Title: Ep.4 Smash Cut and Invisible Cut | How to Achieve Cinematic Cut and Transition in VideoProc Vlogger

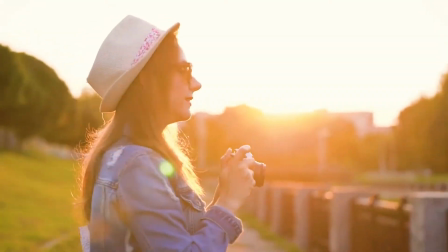(0:00)
Hey everyone, this is Edward. Welcome to VideoProc official channel.
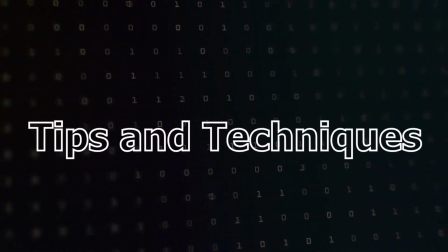(0:05)
In this series, we will introduce you the cutting skills that are extensively used in movies and vlogs.
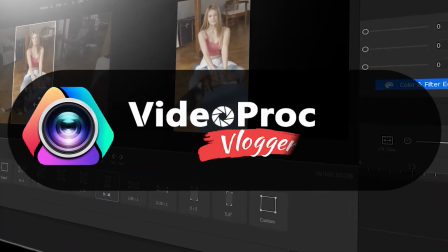(0:12)
Make sure you check out the link in the description box down below to download the software for free.
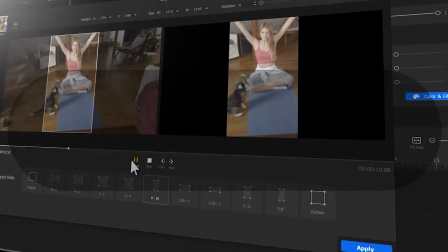(0:18)
Alright, so now let's get the video started.
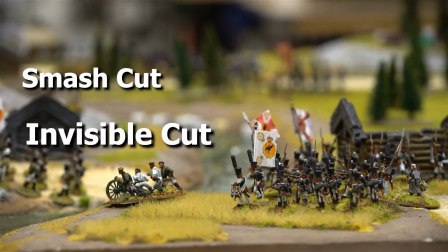(0:21)
This video will show you how to use smash cut and invisible cut, which are two of the most obvious transition methods to improve your video.
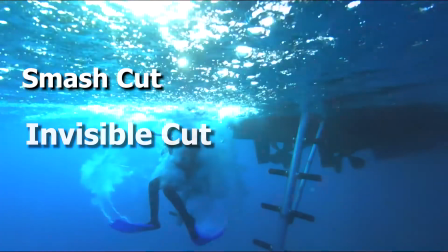(0:30)
So, let us start with smash cut.
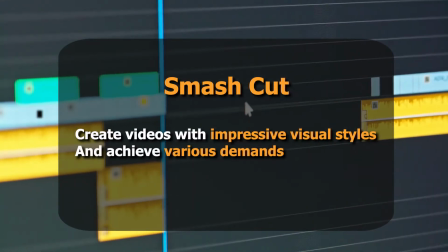(0:36)
Smash cut is an editing technique. It can create videos with impressive visual styles and achieve various demands.
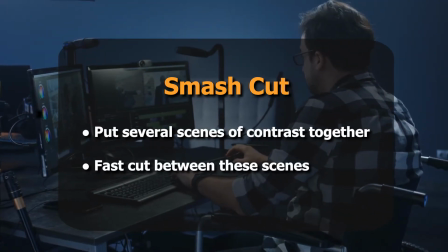(0:44)
Simply put, smash cut puts several scenes of contrast together and fast cut between those scenes.
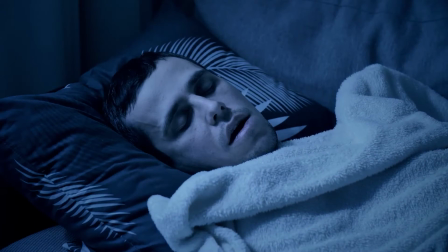(0:51)
For instance, the previous scene is motionless. The next scene includes fast-moving frames.
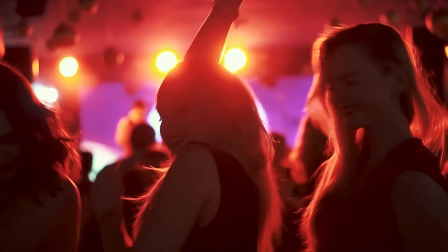(1:00)
Here is another example. The previous frame shows a noisy scene.
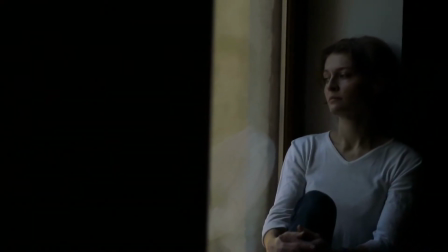(1:07)
The frame followed by shows a quiet scene abruptly.
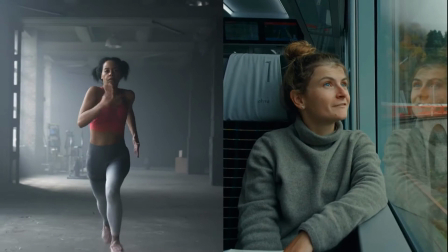(1:13)
The sharp contrast can add much novelty to your video.
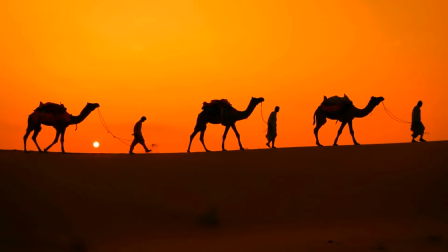(1:17)
Comparing smash cut with the fade in, fade out, or dissolve edits we talked before,
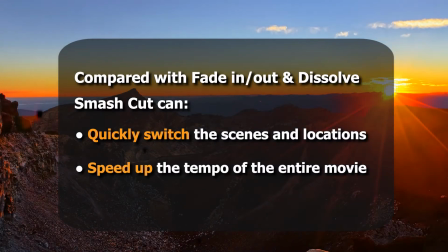(1:22)
it can quickly switch the scenes and location in a movie, and eventually speed up the tempo of the entire movie.
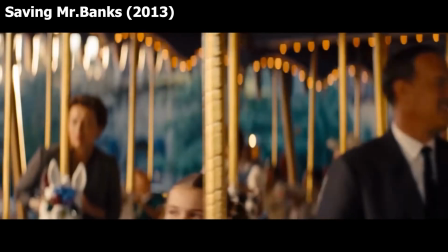(1:31)
Directors like smash cut in film production. It's also the most commonly used editing technique.
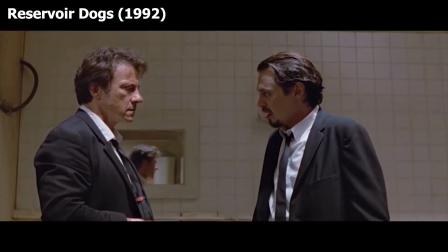(1:39)
When using it properly, it can create extra fun or emotional shock.
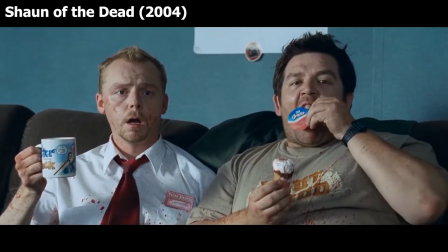(1:46)
It's not easy to use smash cut, but we have many easy methods to use smash cut in our daily vlogs.
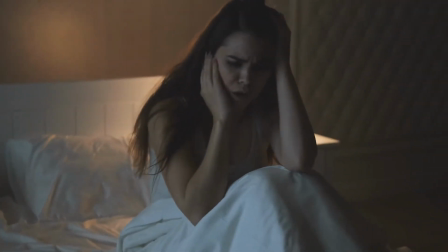(1:55)
The first way is putting two scenes of big contrast together. Open up VideoProc Vlogger and create a new project.
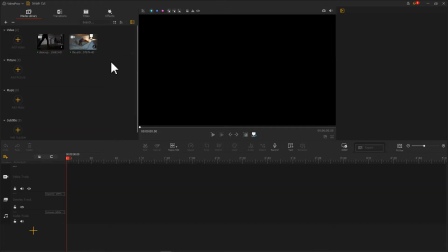(2:03)
Import the needed footage, drag them onto the timeline.
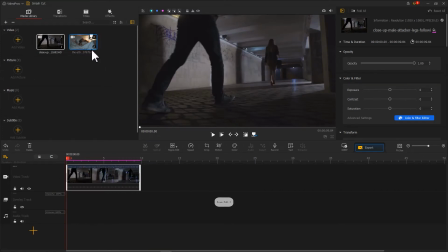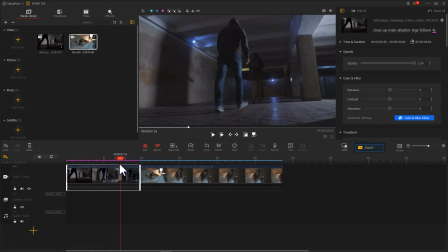(2:13)
Move the playhead to the proper position. Right-click and choose Add Marker in Clip.
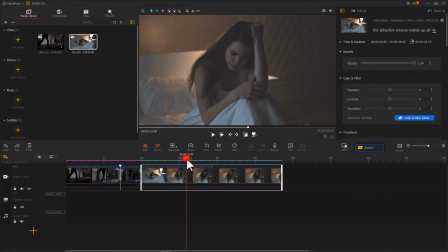(2:20)
Apply the same edits to second clip.
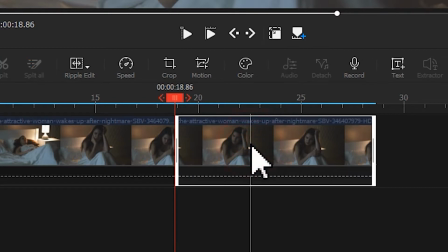(2:26)
Then right-click, choose Marker, and select Split from Marker. Select the redundant clips and remove them off.
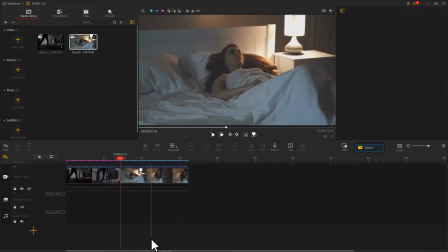(2:38)
That's how we do this smash cut.
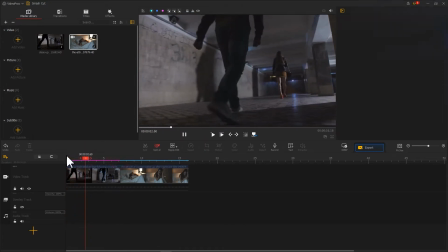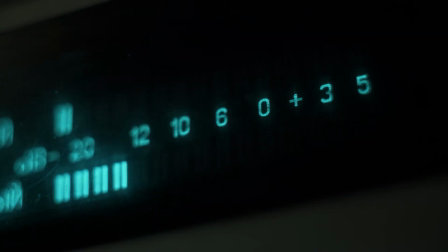(2:47)
Another way to do a smash cut is using the contrast of the audio clips. In the same way, we drag two clips onto timeline.
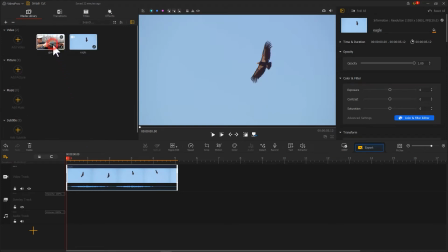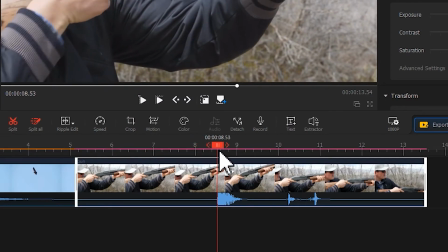(3:00)
Find the noisy clip based on the audio waveforms, just like what we did before.
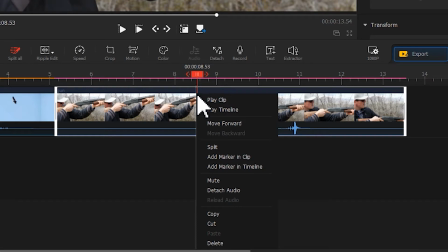(3:05)
We can make the edits with the marker feature.
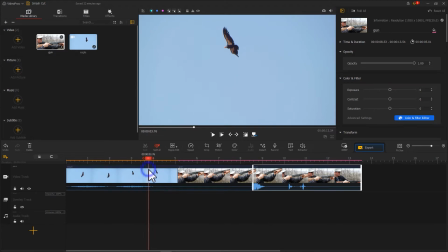We can also drag the ends of the clip to edit with the ripple edit feature, just like this.
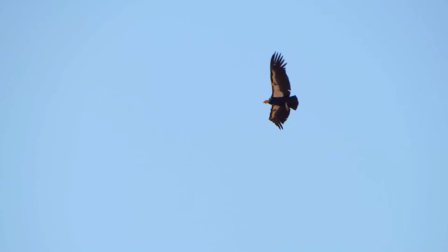(3:26)
By doing the smash cut, you can easily create a vlog with faster tempo.
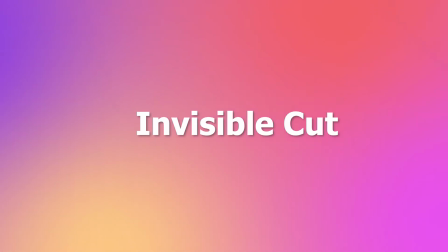(3:35)
Next, let's have take a close look at the invisible cut. We can often see the application of the invisible cut in movies.
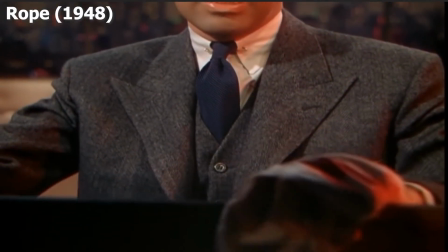(3:43)
This editing technique uses the foreground elements to block the camera and fast realize the transition.
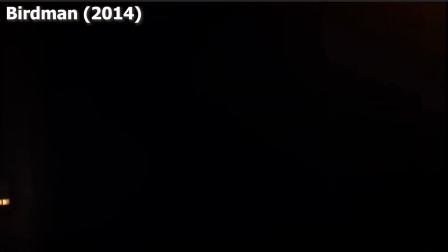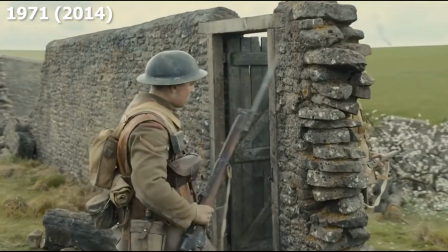(3:55)
It's commonly used in action movies.
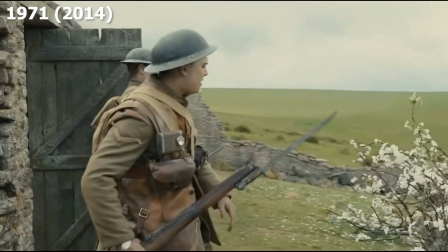(3:57)
These scenes look like long takes, but actually, they're made up of multiple short clips and joined together by invisible cut.
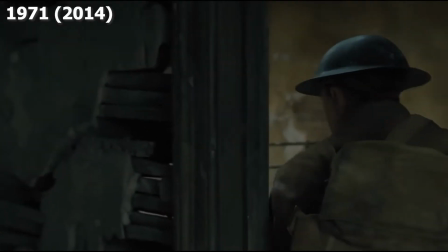(4:05)
Invisible cut is for making the occurrence of the cut invisible.